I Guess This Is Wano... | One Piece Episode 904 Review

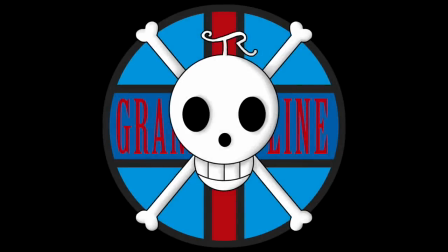[0:00]
Hello and welcome to the Grand Line Review, your source for everything One Piece. And today we have a review of episode 904, Luffy Rages, Rescue Otama from Danger.
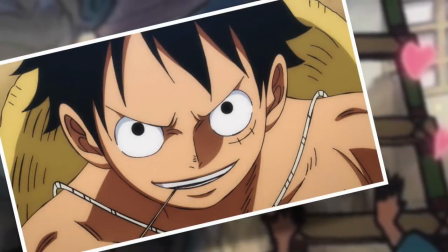[0:09]
All right, so for those of you who have been watching these reviews weekly for the last month or so, I want you to say it with me.
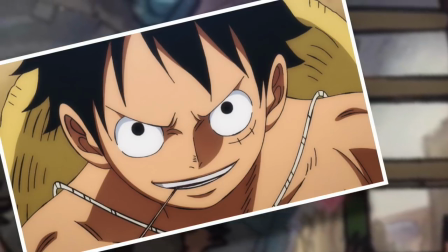[0:15]
This episode had some good moments, but it also had a lot of terrible ones. This episode is nothing.
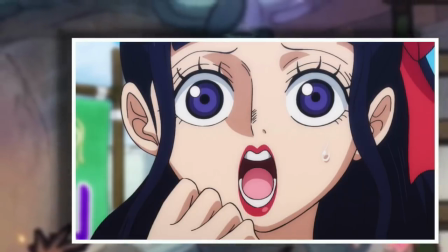[0:21]
It doesn't stand out in any way, shape or form from anything we've had from the Wano Anime adaptation for the last couple of months.
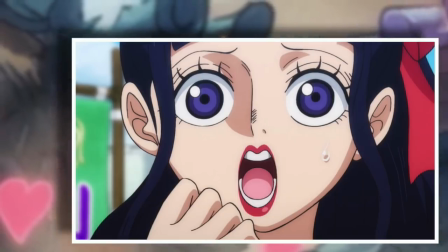[0:27]
It's filled to the brim with padding, most of which adds nothing to the story, the characters, or the world. Although actually, I must say that there was at least one filler moment within this episode that I quite liked, but we'll get to that.
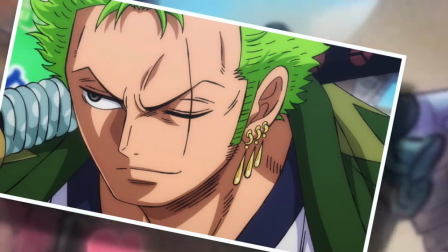[0:36]
Because to start off with, let's have a recap counter, shall we? This week, we experienced a mighty two minutes and 30 seconds of recap.
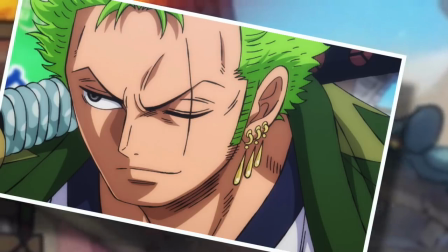[0:43]
This is, of course, abysmal on its own, but even once the quote-unquote episode started, we had close to a further minute of material that we saw at the end of last week's episode.
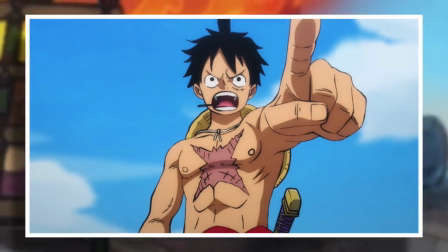[0:51]
So combined with the opening, we are now at five minutes, 30 seconds into an episode without having accomplished anything.
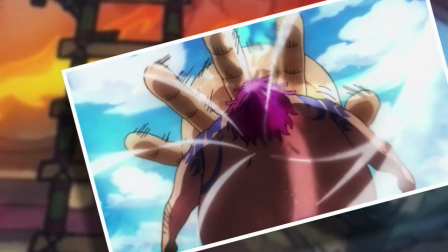[0:56]
The thing that I need to quickly laugh about, though, is that if this wasn't bad enough to have this much reused material right up in your face at the beginning,
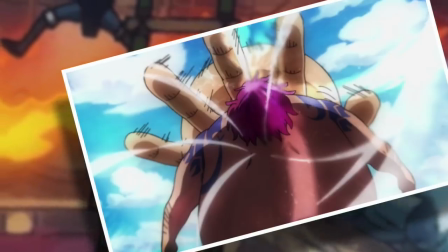[1:03]
during the episode, we actually flash back to the recap.
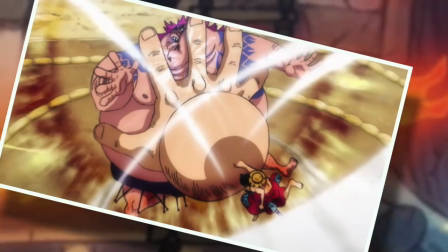[1:06]
Like we see the whole giant sumo slap play out again, which we already saw at the beginning of the episode and right at the end of the previous episode.
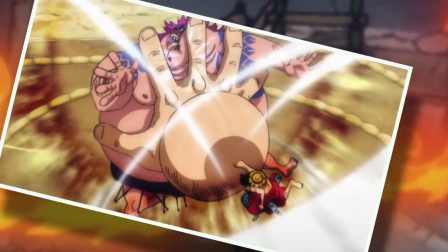[1:13]
So at this point in the last like 20 minutes of One Piece material all up, we've seen this event three times now.
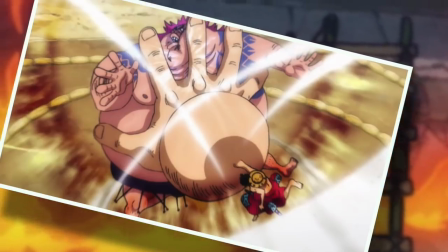[1:19]
And I really don't understand how people can keep defending this, but you know, they will anyway.
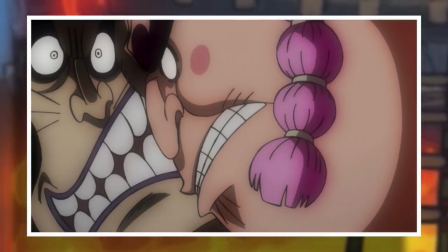[1:23]
You know what actually, excuse number one for the flashback of the recap is going to be the Grand Line Review.
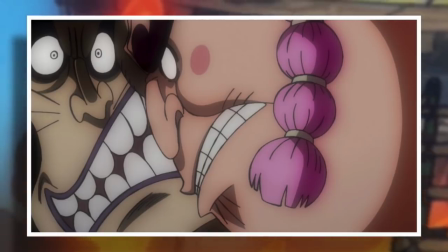[1:28]
After the giant sumo slap, they showed new material of Orishima landing on Hold'em, hmm?
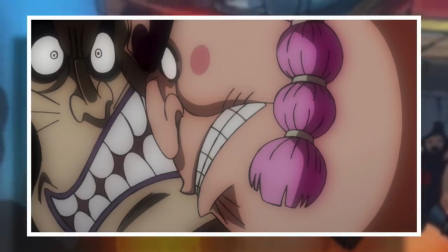[1:33]
And the most I will give you is that you are technically right.
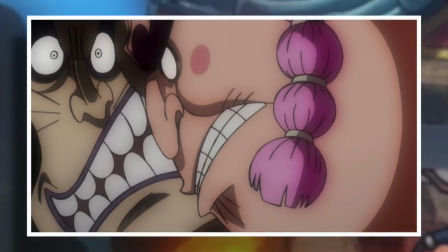[1:37]
New material was shown, but it didn't tell us anything new because the episode had already established that Orishima landed on Hold'em.
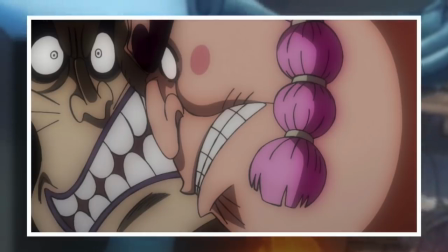[1:43]
We saw him go flying three times now, and we cut to a scene where Orishima was on top of him.
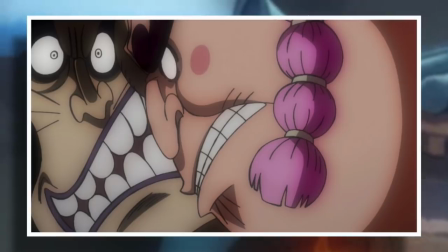[1:48]
There is nobody in the audience who would not have been able to put two and two together.
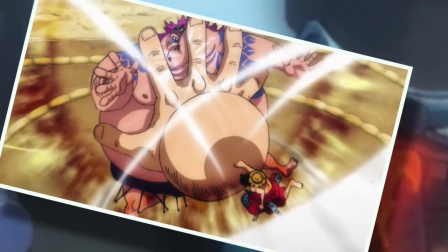[1:52]
Therefore, going back and showing us the obvious is a complete waste of time and quite demeaning to the audience, actually. even if that audience is young teenagers and children.
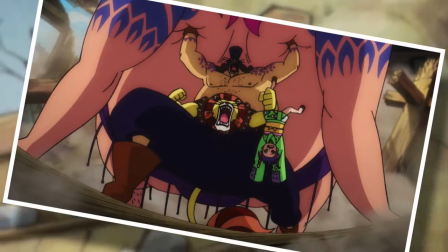[2:00]
It still insults their intelligence. But while we're here, I will address the filler bit that I liked, which was Hold'em emerging after being hit by Urashima.
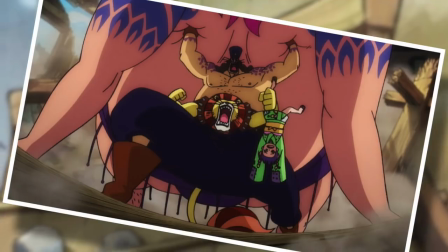[2:07]
This was actually really cool to watch. There was a nice moment where Tama was stopped and a super-powered Hold'em lifted Urashima, showing us that this guy does have some serious strength.
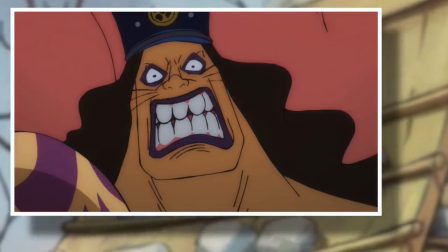[2:15]
This adds something to the character. It makes me feel like, oh damn, this guy is so much more dangerous than he looks, and it builds him up to be a potentially legitimate threat.
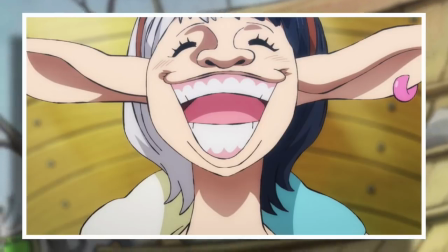[2:24]
I loved that. And I guess while we're being positive, of something else I really enjoyed was the introduction of speed.
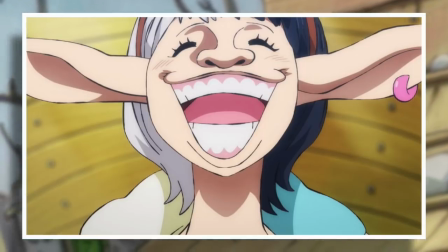[2:29]
I love how the anime has perfectly captured her horsey facial expressions. I couldn't help but grin every time she made one, actually.
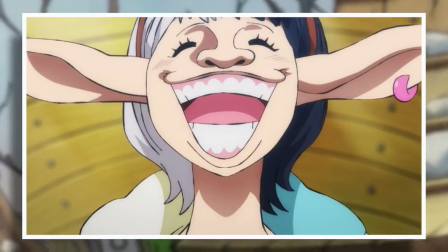[2:34]
Plus, her vocal performance was wonderful as well, so I'm very much looking forward to seeing more of her character adapted going forward.
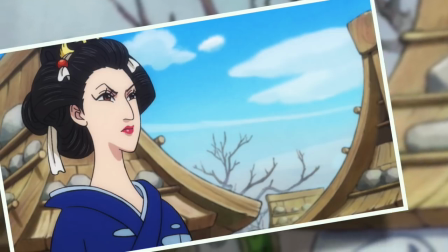[2:40]
And you know what? Let's go crazy and keep the positivity train going. Oddly enough, probably my favorite part of this episode was when we cut away to the citizens of Wano just living their daily life.
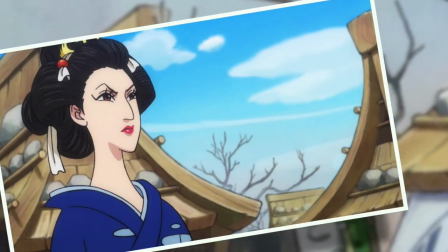[2:49]
In the manga, this is kind of a non-event. It's a page or so of information designed to generally hammer in the plight of the Wano citizens a bit more.
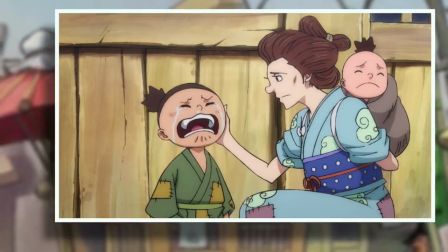[2:55]
And you know, it did what it said on the box, it was fine. However, the episode chose to dwell on this scene quite a bit and I think that that was a good move.
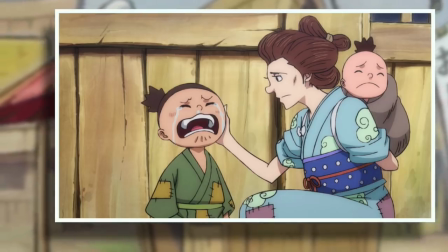[3:02]
Rather than trying to extend dramatic scenes with a sense of urgency, like Luffy, Zoro, and Kiku fighting the dude guys,
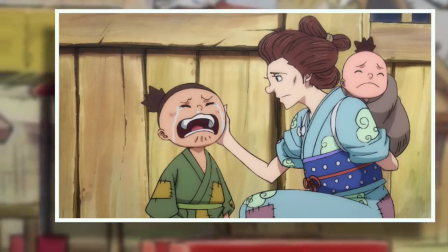[3:07]
or Luffy yelling over and over for Hold'em to get out, this is where you can take the time to casually explore a scene.
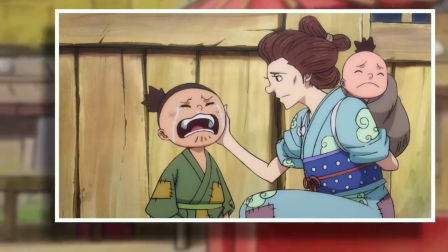[3:13]
Not when something needs to be done immediately, but when people are just living out their day-to-day life.
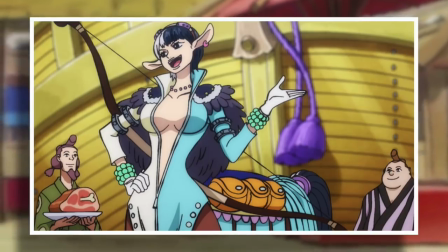[3:18]
This scene, as well as the one with speed, took quite a long time to complete for what they were, but I was invested because it felt real.
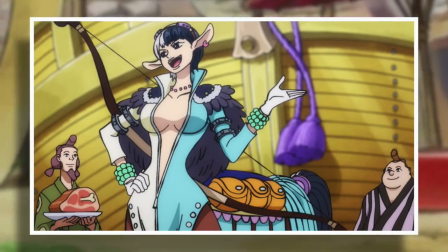[3:24]
And it was accompanied by a nice chill and slightly somber soundtrack that works really well with that sort of pacing What doesn't work is what I mentioned before using
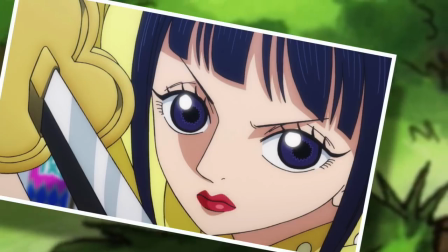[3:31]
this sort of lazy chilled pacing in moments that demand immediate action And there is no better example than pretty much the entire episode here
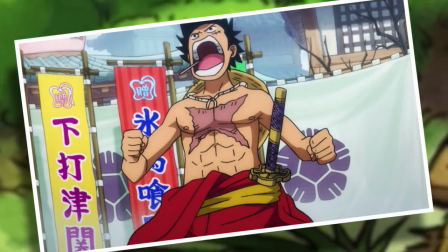[3:39]
With Luffy having several scenes of him just yelling Hold'em's name or more accurately what he thought Hold'em's name was Which
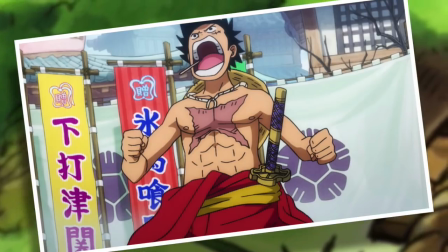[3:45]
by the way once you've yelled at 50 times Significantly lessens the impact of the joke So for some context in the manga,
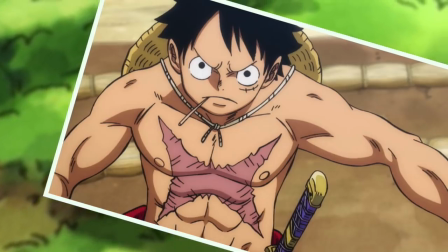[3:51]
Luffy yells Hold'em's name once, and Hold'em immediately goes, I'm right here, and corrects how his name is pronounced.
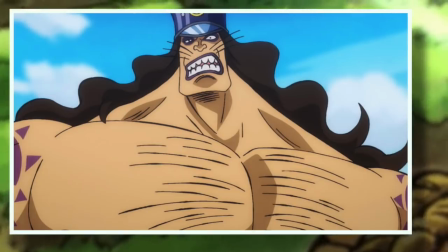[3:57]
It's swift, and it flows beautifully. Sure, it might have been missing that cool moment of displaying Hold'em's strength, but that's fine.